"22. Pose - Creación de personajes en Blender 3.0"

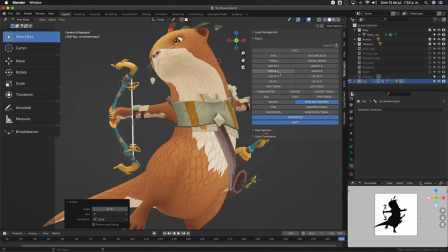aquí viendo este brazo, retomándolo van a ganar de subirlo un poquitico más
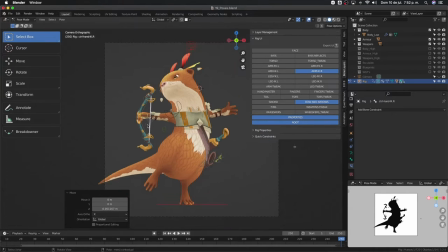perfecto
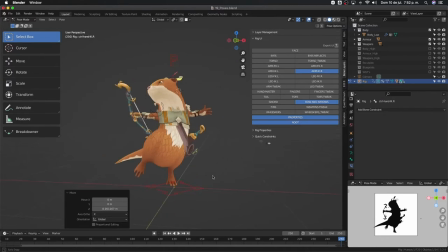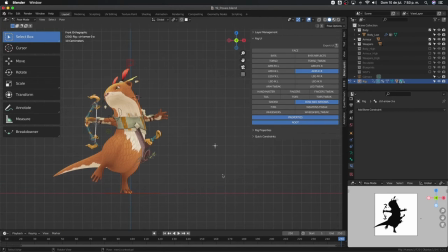y ya que estamos pues qué tal si acomodamos nuestra flechita
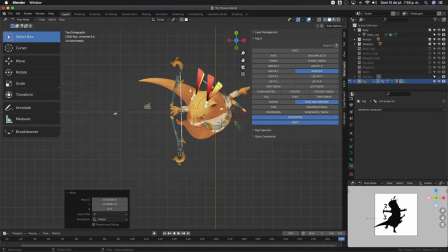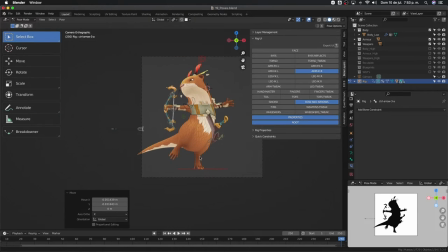aquí la flecha más arriba vamos a rotarla en el eje y que se vea más
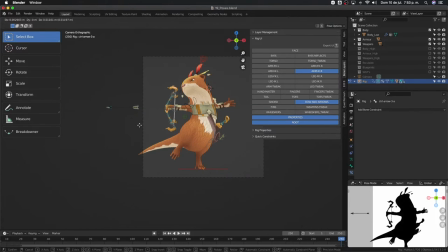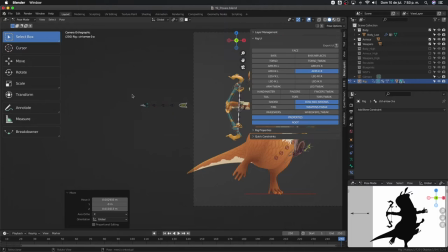y aquí hay un weapon tweak podemos deformarla un poquitico como para que se entienda que literal se acaba de lanzar
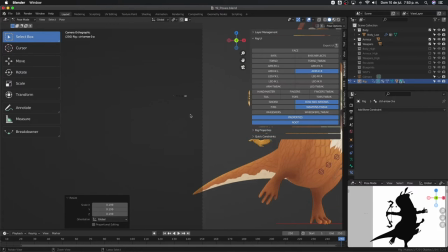y qué tal si la y qué pasó qué tal si la alargamos un poco más
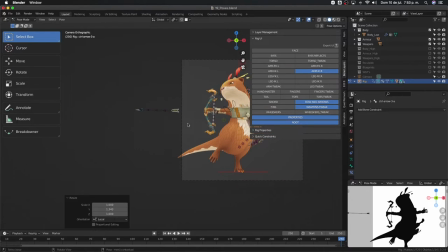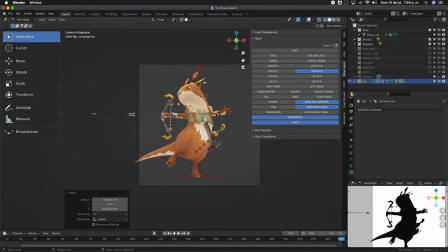no nos preocupemos porque esté fuera de la cámara porque después vamos a cuadrar mejor esta camarita listo,
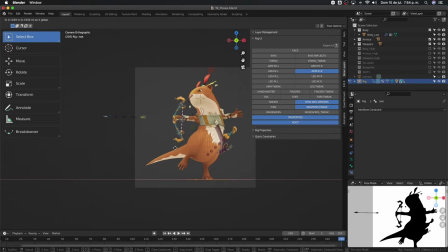les recuerdo esto que estoy haciendo aquí es solo para que a la hora de guardar la pose se guarde con el thumbnail correspondiente que se vea bien es más, voy a correr de una vez la raíz aunque la raíz no la deberíamos animar simplemente la corro para
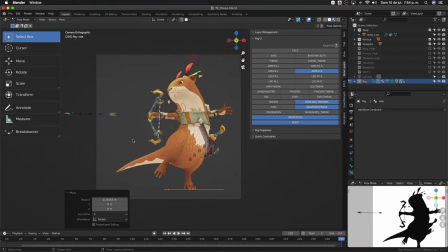que se vea mejor acá y listo que más hace falta los estos fines son estas aletas que tiene aquí en la cabeza
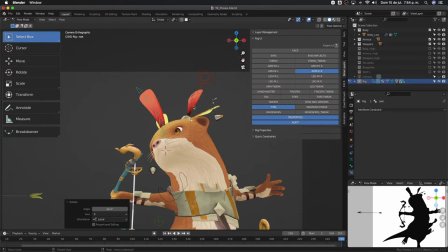vamos a darles una variación estas propiedades
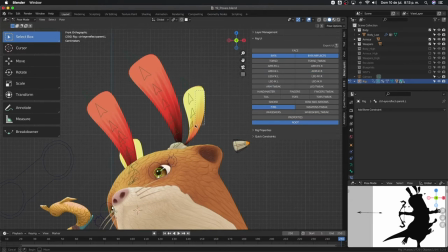y esto las aletas
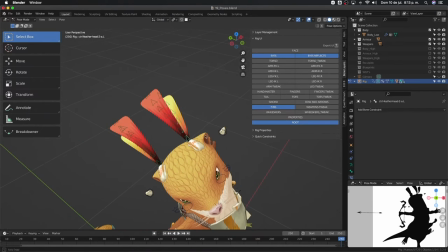cuadremolas que sean lo mejor posible que tal si rompemos también aquí un poquito esta simetría para que no sean tan simétricos eso es algo también muy muy muy
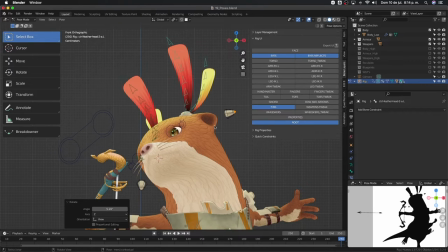muy recomendable que debemos tener en cuenta y es romper la simetría de nuestras
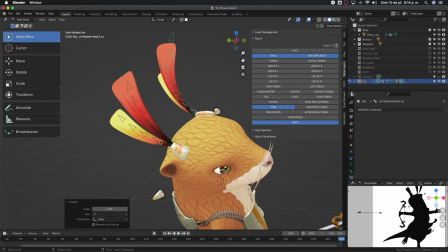poses hay un problema que se llama twinning y es cuando nuestro
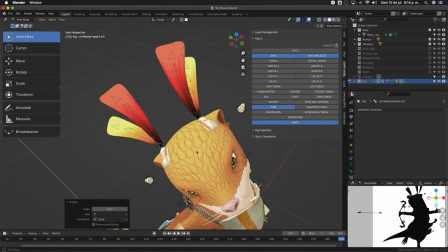personaje es excesivamente simétrico Esto me pasaba mucho cuando daba clases y tenía estudiantes que hacían animaciones
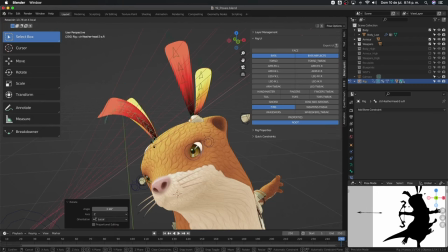y se veían completamente iguales un lado del otro Esto era algo que se ve muy irreal, se ve muy falso,
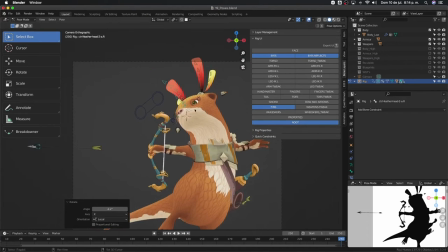le quita un poco de, ¿cómo decirlo?
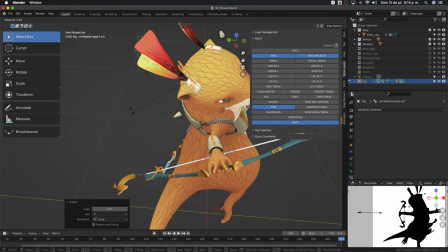De dramatismo, no, como de interés a la
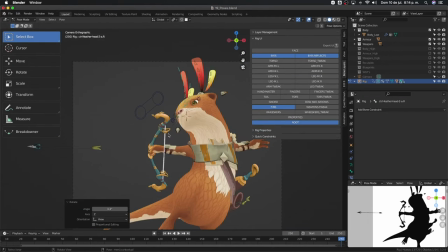pose Entonces tenganlo en cuenta
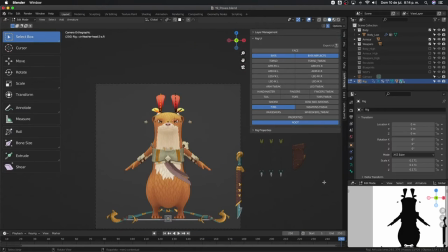Esto me gusta más Se ve muy bonito aquí En la pose
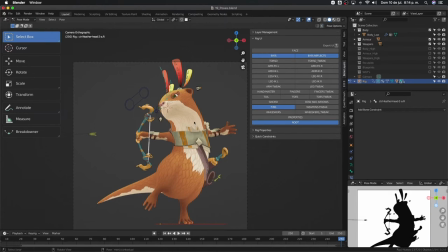Esas aletas me gustaron mucho Fue algo con lo que luché mucho Esas aletas Pero bueno,
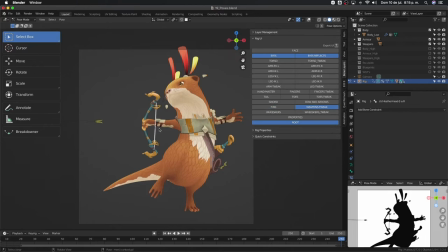listo El Weapon Streak El Weapon Streak es para cuadrar Cositas del arco
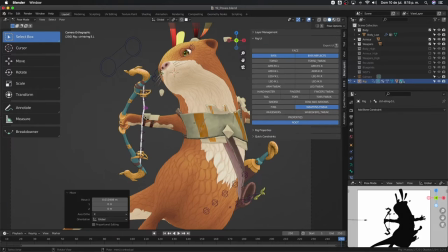Realmente no creo que haga falta Pero podríamos hacer algo Así Vibración al arco Como si hubiese acabado De disparar Aunque no termine de compensar Si mejor
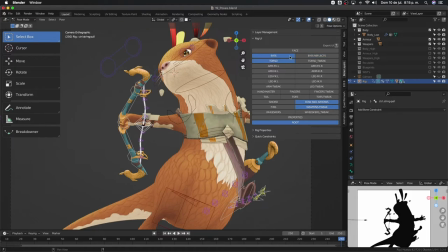Ay no Dejamoslo así